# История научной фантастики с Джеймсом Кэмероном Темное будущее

Он хороший полицейский и должен остановить плохих парней.
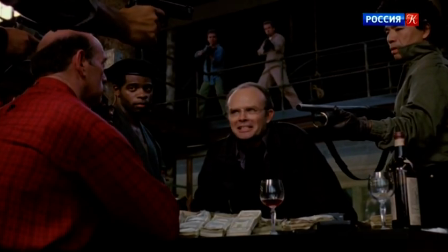[20:51] Пушки, пушки, пушки.
Мне все представлялось научная фантастика в мире бизнеса. Это были 80-е, зарождение поколения жадности.
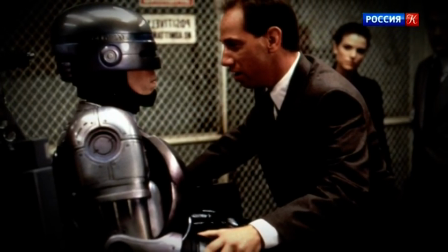[21:04]
В Робокопе нам показали будущее, где всем заправляют деньги и корпорации.
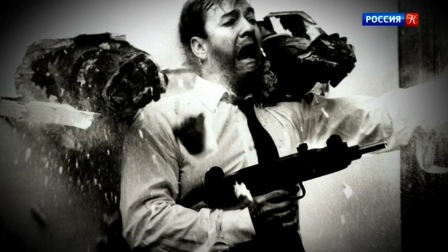[21:09]
Я решил, что хорошо бы снять фильм о том, что это неизбежно, но из этой трясины можно выбраться.
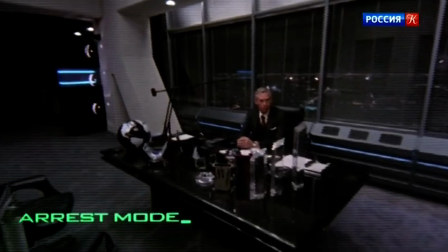[21:15] Вы арестованы.
Робокоп думает, что поймал плохого парня, а потом оказывается, что над ним стоит еще один. Это целая система. В этом сила научной фантастики. Она позволяет размышлять о серьезных вещах, пока вы смотрите на роботов, которые стреляют парням между ног.
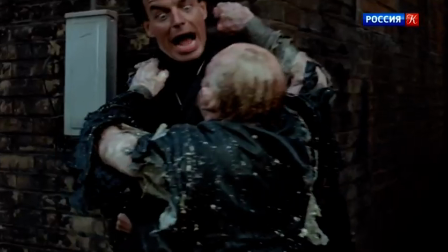[21:32] Твой ход, хмырь.
Невольно задумываешься, что же такое произошло, почему мир скатился в эту кошмарную антиутопию. Я всегда удивляюсь, когда меня спрашивают, почему в ваших фильмах столько жестокости.
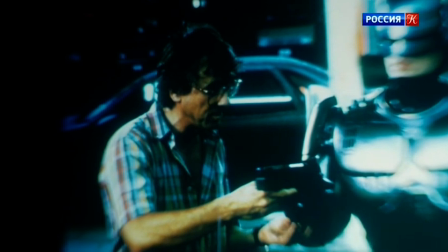[21:46]
Я отвечаю, а почему ее нет в ваших? Жестокость — часть нашего мира. Я всегда это понимал, скажем так, с религиозной точки зрения.
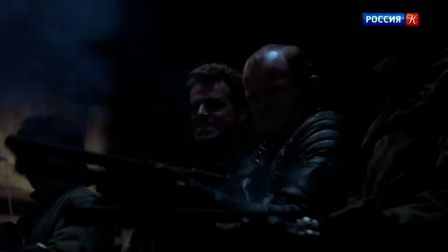[21:57]
Смерть Мёрфи — это распятие. Оно должно быть ужасающим.
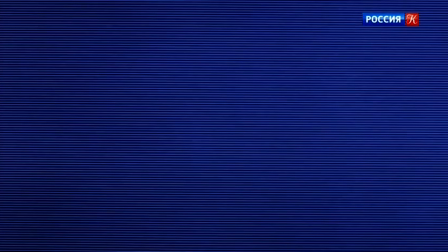[22:02]
А потом в кадре появляются выверенные движения. Он пробуждается.
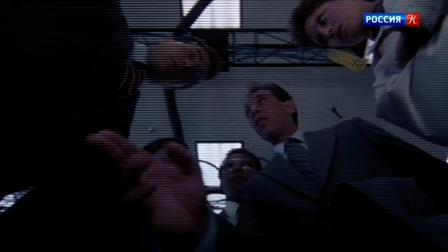[22:07]
Это не что иное, как воскрешение.
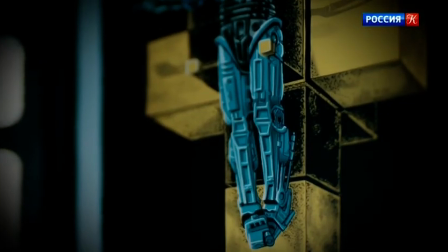[22:12]
Это прекрасная история, и мне хотелось перенести ее на экран.
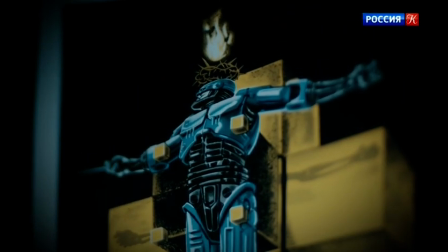[22:17]
Тогда меня озарило, что он должен ходить по воде.
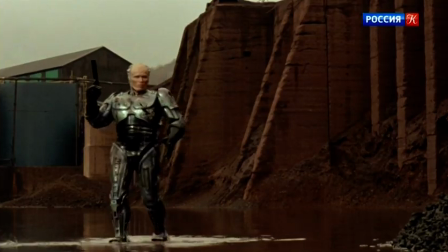[22:22]
Я всегда считал Робокопа американским Иисусом. Робокоп — это политическая сатира, и когда понимаешь, что это еще и аллегория на Иисуса Христа, нельзя не задуматься над тем, какое значение мы придаем спасителям, которые жертвуют всем ради нас.
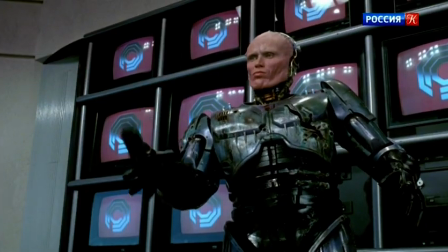[22:44]
Научная фантастика позволяет нам увидеть антиутопичное, кошмарное будущее. Но в главных героях мы видим искру надежды.
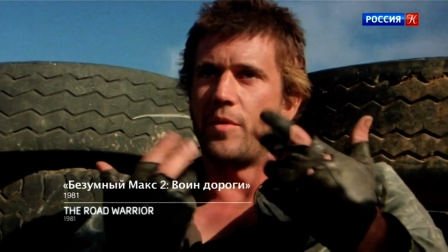[22:53] Хотите отсюда выбраться? Вам ко мне.
Безумный Макс — антигерой поневоле. Безумный Макс — это как... Знаете, когда слышите потрясающую мелодию и думаете, «Боже, почему раньше такого не было?»
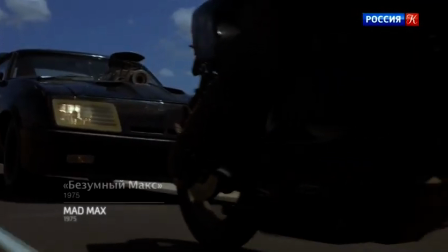[23:07]
Джордж Миллер вырос в Австралии. Когда он был подростком, многие его друзья погибли в автокатастрофах. Потом он стал врачом, и ему приносили изуродованные тела с дорог. Когда он стал режиссером, ему показалось закономерным создавать фильмы о жизни и смерти на дороге.
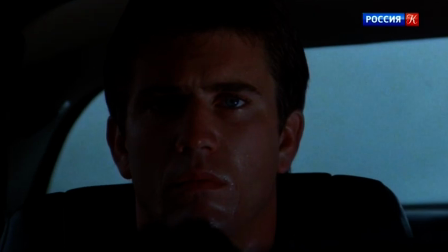[23:26]
В первом фильме «Общество на грани разрушения» Макс, бывший полицейский, теряет рассудок по ходу фильма, пытаясь остановить преступников.
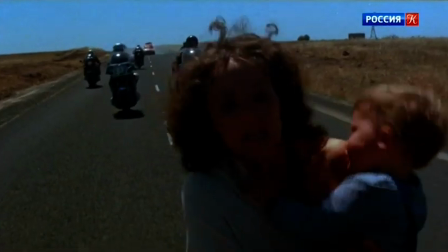[23:36]
Теряет семью.
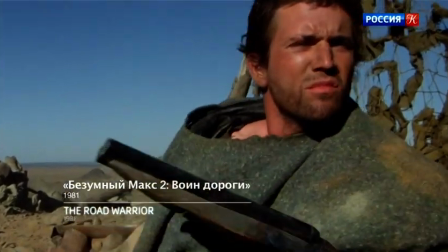[23:39]
Во втором фильме «Воин дорог» мы сталкиваемся с никак не объясненной ядерной войной,
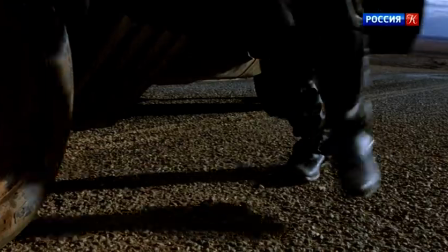[23:45]
скудными запасами топлива и попадаем в постапокалиптические пустоши, по которым бродит Макс. Безумный Макс разруливает конкретную ситуацию, но мир вокруг становится все хуже и хуже. Есть такие фильмы, вокруг которых вращается целая культура. И «Воин дороги» — один из них.
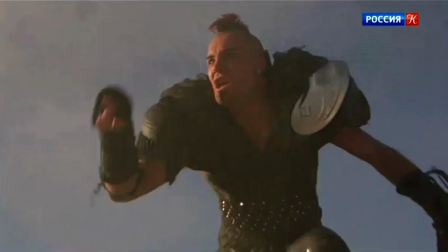[24:06]
Фантаст Джеймс Баллард назвал его «Сикстинской капеллой панка».
Ты можешь убежать, но тебе не спрятаться.
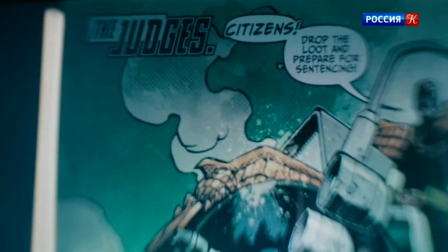[24:15]
Я художник комиксов, пишу, рисую. Я привык к рисункам и словам.
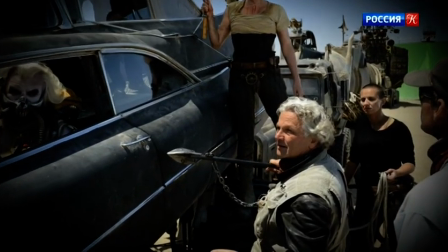[24:19]
Когда мне позвонил Джордж Миллер и предложил обсудить «Безумного Макса», я сразу согласился.
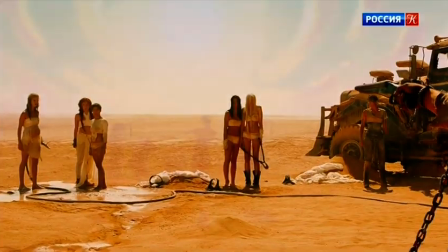[24:29]
В четвертом фильме «Безумный Макс. Дорога ярости» был продуман каждый кадр, и мы создали около 4000 рисунков.
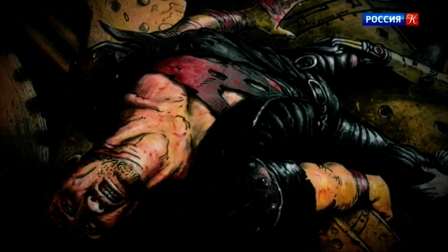[24:39]
мы также изменили героя.
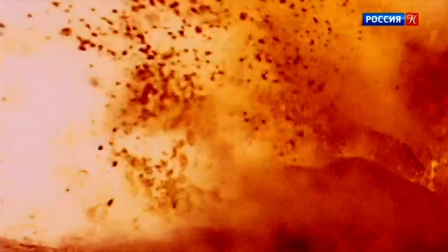[24:44]
Безумный Макс в «Дороге ярости» — жертва посттравматического синдрома. Ему незачем жить, он просто выживает.